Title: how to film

Hey guys, Mr. McSweeney here. I'm just going to record a quick video. I'm barely even going to edit this, but I want you guys to see how I set up my shots, how I like to edit, and how I try to make things look really good. I have a monitor over here. That's why I keep looking down to see what I look like in frame. What you want to be thinking about is how to make your video engaging, right? We do not want to just make videos of us sitting in front of a blank wall, looking down at a paper, reading. There's no point to that. It doesn't make for good content. We need good content here. So what do? I set up my room in a way where what's behind me is really cool. And then typically when I look around, I'm looking at my screen right now, it's too bright.
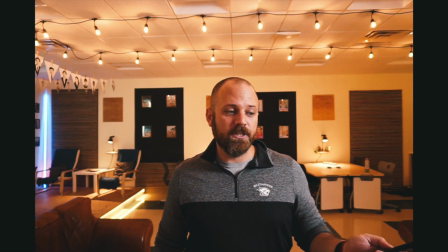[0:44]
And so what I'll do is I'll typically turn down the light because I like it to be moody.
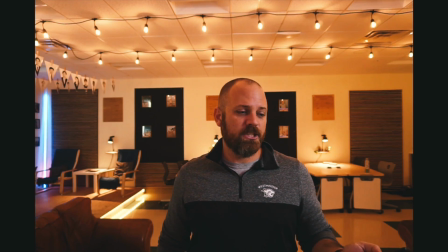[0:50]
My wife, whenever she makes a video or something like that, she wants it all bright and airy and happy and all that stuff. So I have a gigantic light over here, whoop, right there, and I have a remote for it.
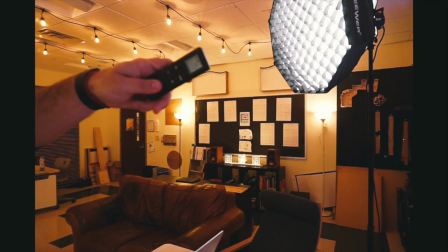[1:04]
So when you go to film, make sure that you have a light source that is going to allow you to control the lighting. So if you need to add more light, go for it. Open up the blinds and stuff like that. You want the light in front of you. That's called your key light. So your key light, your primary light, is kind of in front of you so that you are lit up.
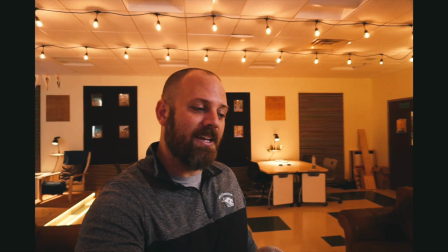[1:24]
I have all these fun lights in the background because I think that adds a fun little element of interest in the back.
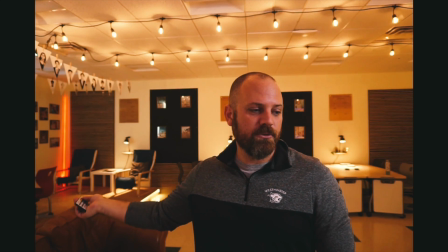[1:31]
And if you have RGB lights, you can always, mess around and change the color as well. Actually, red looks pretty cool. Yeah.
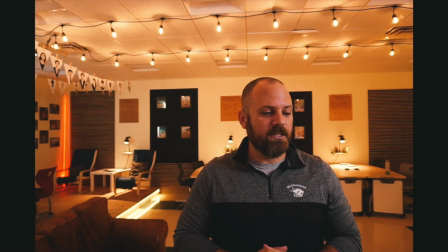[1:44]
So colors do add a lot of vibrancy and a lot of interest to this as well. So think about what's going to be behind you. Where's your light source? Are you going to just use the potato camera that's inside of your MacBook? Or do you want to film on your iPhone or whatever, because that's a better camera? Think about that. If you film on a better camera, then your image is going to be clearer versus the camera that's in the MacBook, which isn't very good. I call it a potato camera because you just look like a potato. If you are filming with the MacBook computer, light is going to be your best friend. So filming in an area, maybe you could go over by a window.
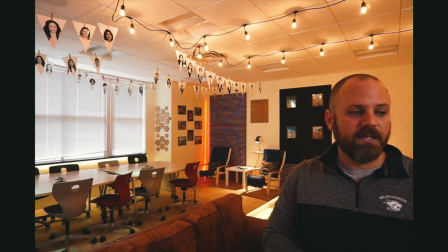[2:26]
So if you go to a window, open up the blinds, the light is going to come onto your face.
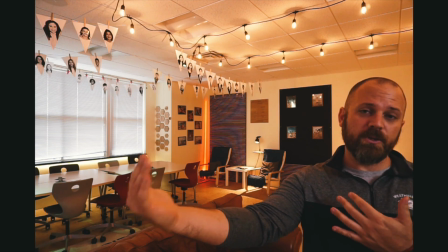[2:32]
You put the camera between you and the window, and then that's going to make your image look a lot better. All right? So those are all just little tricks. Again, you want to frame up your shot.
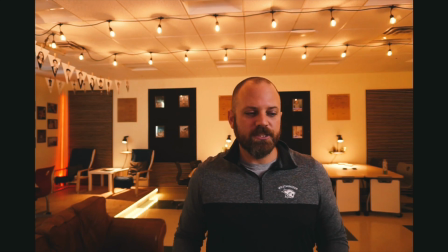[2:42]
I like having distance between me and the background. It just makes it look a little bit more interesting than if I'm pushed up all against the wall. You don't want that. It makes us feel claustrophobic when we watch videos like that.
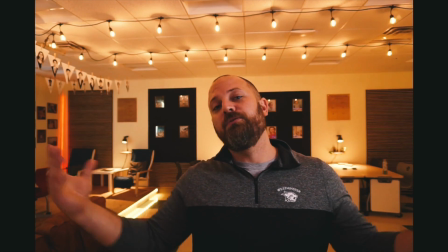[2:56]
When you're watching this video, you feel open because the room is open. Think about how you can change the room layout to make this look a little bit different. Like my room is set up in a way where if I turn my camera
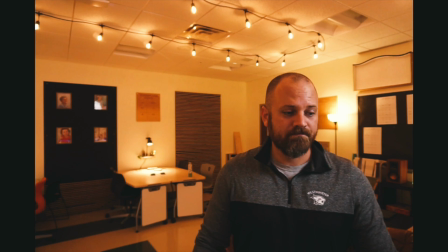[3:13]
carefully, because I don't want to unplug it, now instead of having a big open wall behind me, a big flat wall,
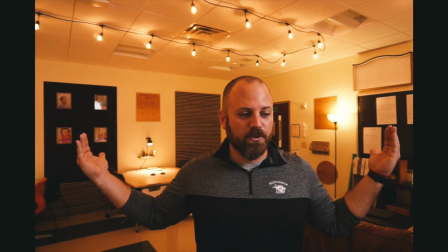[3:21]
you can see that this kind of like the room is narrowing towards the back corner.
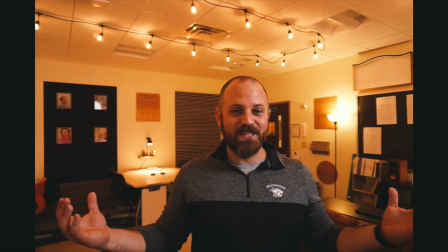[3:26]
And so it actually gives the appearance of like a tightening space.
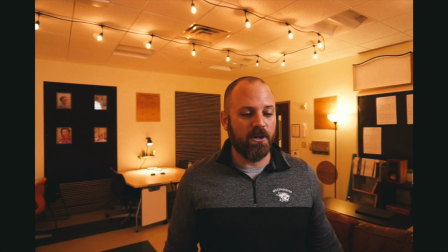[3:31]
All right. Maybe you like that, maybe you don't. Speakers are starting to kind of show up. That looks cool. And the panels in the back add a little different element to it. But you just want to make something that's kind of fun. But this is really asymmetrical, which I'm not a massive fan of.
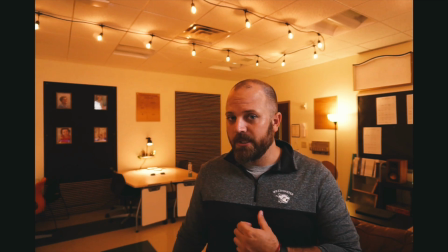[3:48]
But if you are a fan of it, then do that. You don't have to do what I do. I like certain color patterns and things like that. So I always film in a way that mimics those types of things.
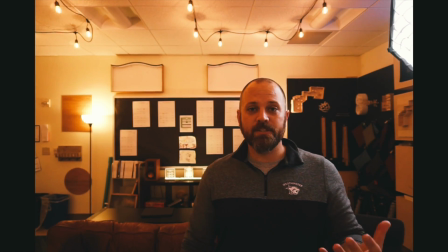[4:00]
I can come here, and this is a whole different look. But you can start to see that my face is losing detail because now light source is behind me.
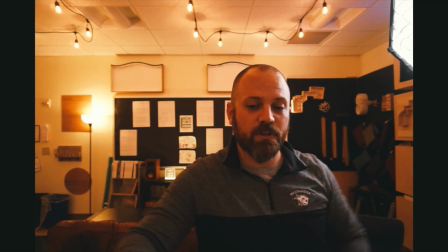[4:09]
So I want to grab this light and move it around. So watch this. I'm going to take this light.
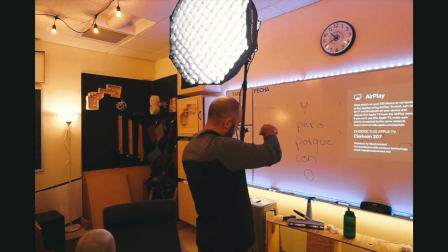[4:15]
Hopefully I can move it because the cord is behind a bunch of stuff. So I'm going to move this to a spot
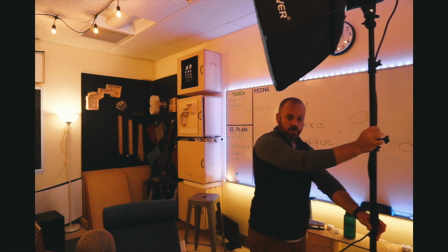[4:26]
that will then be shining on my face
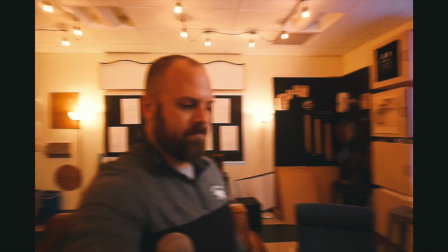[4:35]
when I am standing here.
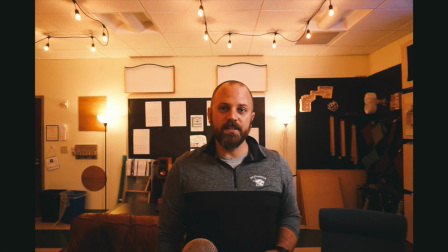[4:39]
So now you can actually see that light is hitting me, and the detail is going to come back.
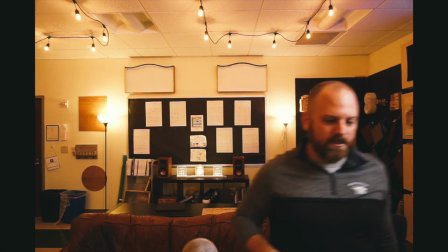[4:45]
And you got to play with it. Like I'm going to turn that light a little bit more. Boom, that looks a lot better.
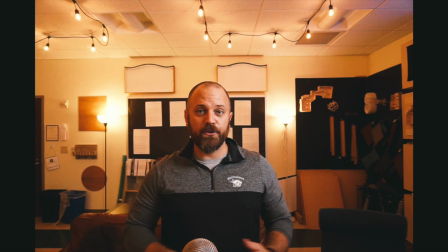[4:51]
So this shot looks a lot different. One pet peeve of mine, garbage cans. Never have a garbage can in the shot. It always looks bad. So you can see that this would be more of a shot if I was going to do something about
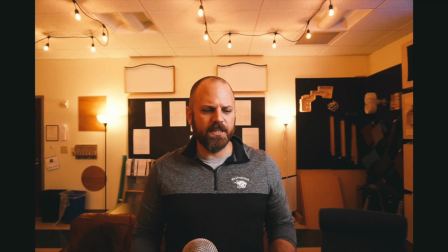[5:05]
like building and working on things, because you can see there's like tools and building and stuff like that.
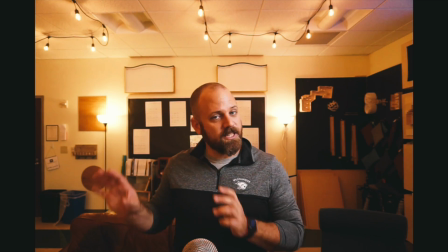[5:11]
The other shot I always do for instructional videos, because it has the desks in the back, and so it's like workstations and things like that.
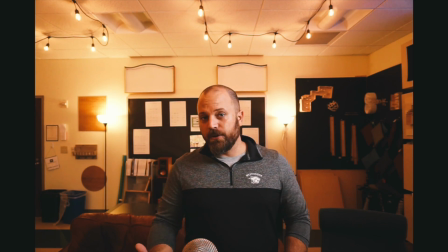[5:18]
Okay, so think about what's the point of your video, what do you want to do, who do you want to include, all that kind of stuff. I just keep looking down here. This is a little busy for me. I would want to clean this up, like that pool noodle. Get that pool noodle out here, get the garbage can out here. That little thing next to the door is all tilted.
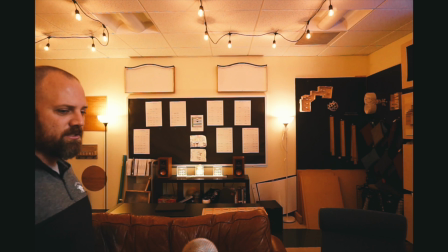[5:37]
It looks bad. My speakers look super dope, so how can I make it where I can see those?
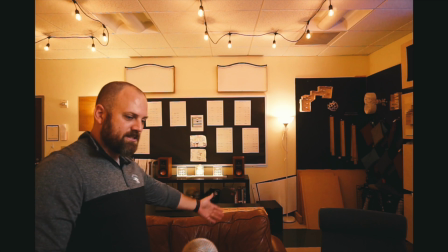[5:43]
I could always lower this camera. I could be sitting in my leather couch and have that.
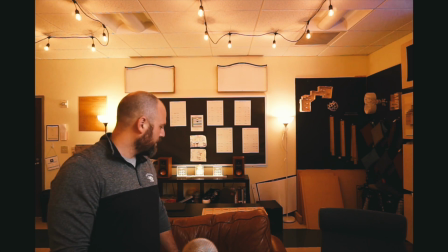[5:47]
I'm not going to do it right now because it takes forever, but that would be a really cool shot.
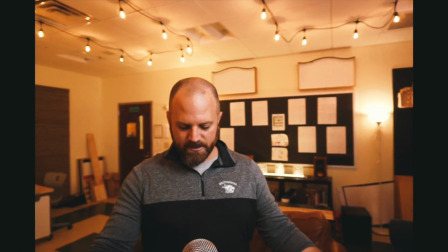[5:52]
I prefer to stand in my videos because it does help me, right?
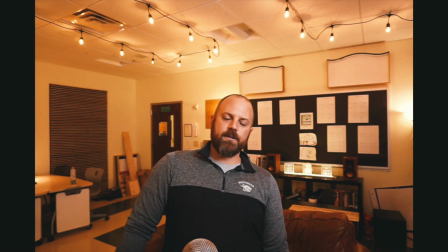[5:59]
It gives me energy. If you sit back and you're all lazy, then you're going to sound lazy, you're going to look lazy.
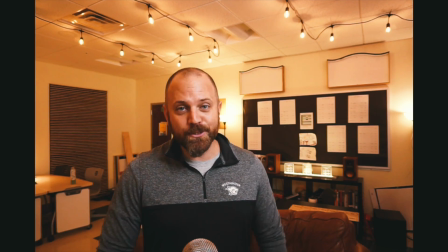[6:04]
But when I stand up, I'm like, hey guys, Mr. McSweeney here. I can be really animated that way.
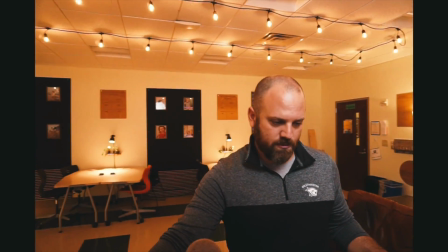[6:09]
Another really cool view, at least I've never really tried it,
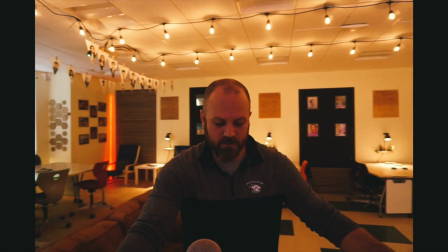[6:15]
as I roll my whole setup around here. You see, now I'm out of my light, and now you can see what my face looks like, right?
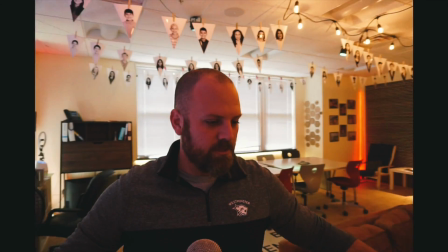[6:23]
It's starting to fall apart. This could be a really cool angle if I centered it up in the room.
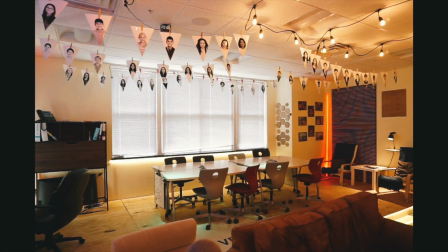[6:31]
Take a little trip with me. Let's move some stuff. Again, I'm not editing this video.
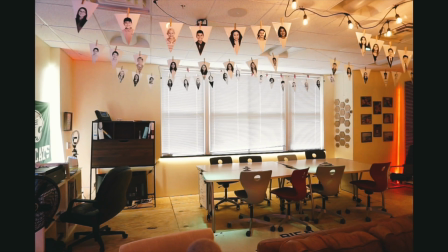[6:36]
You're just seeing me do all this in real time. I think this would be a pretty fun shot. Now I'm going to show you what happens if you film in front of a window, because that does affect everything.
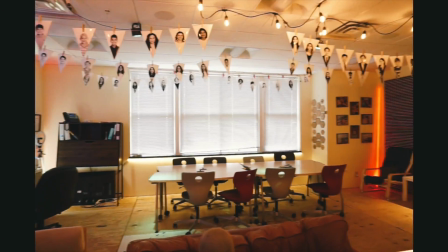[6:51]
All right. Boom. I want to go over just a little bit more.
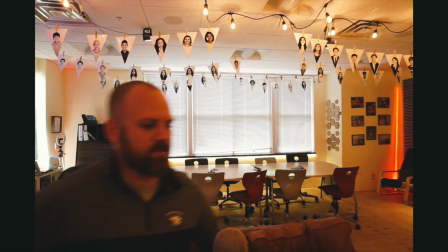[6:59]
Yeah, because I want those two laser beams in the shot. All right. Look, I'm missing detail.
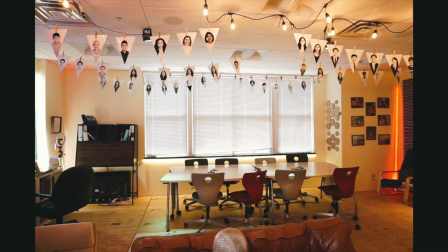[7:04]
I'm going to turn this big bright light over here. And that's going to shine on my face.
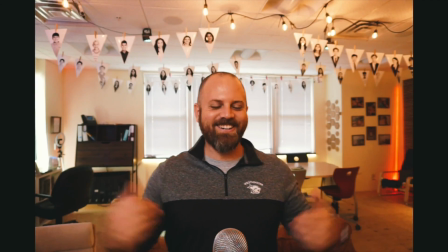[7:12]
So now when I'm here, there I am, you can see me. So that is just such a huge detail.
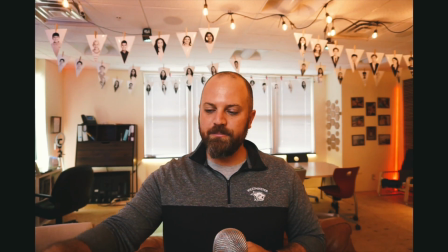[7:17]
Again, I'm not going to edit this video. I'm just going to let you see it. And then play with the color, you know.
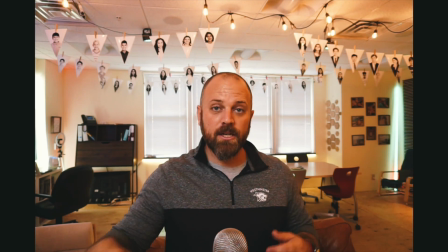[7:24]
Green's kind of fun. Green might be cool because this is what it looks like with blinds closed behind me, but this is a really interesting shot.
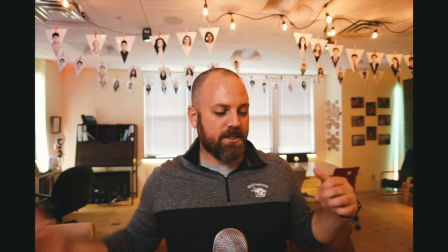[7:30]
I got all my students' pictures up there. Kind of looks like a workspace back here, chill spots back there.
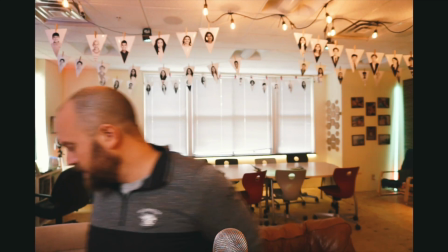[7:35]
Let me open the blinds, show you what happens.
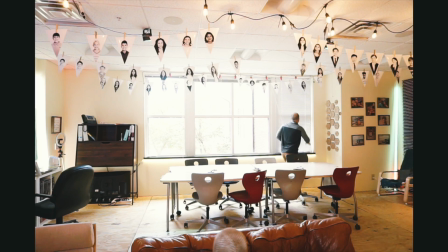[7:43]
Boom. Boom. Boom.
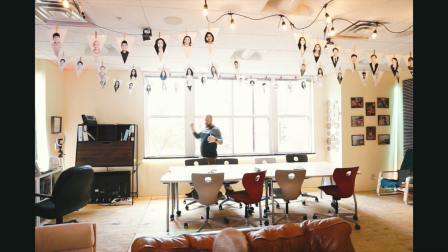[7:49]
All right, now the blinds are going to add a ton of light into the shot.
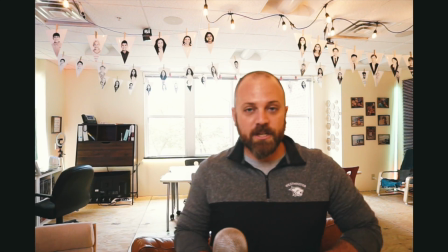[7:56]
So you got to be careful, because now it's just a big white mess behind me.
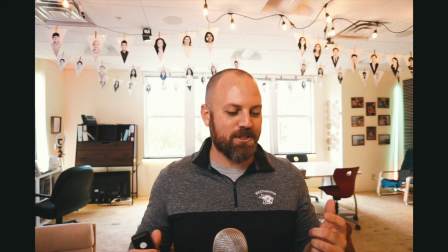[8:02]
My camera's having a hard time focusing on me because it doesn't know what to look at. If I turn off my key light,
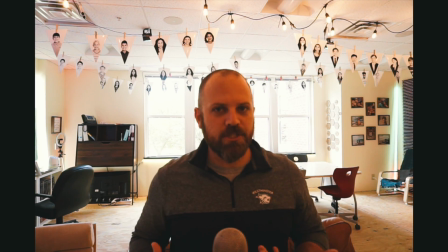[8:09]
all the light sources behind me and my face loses so much detail because the camera doesn't have anything to look at me with, right?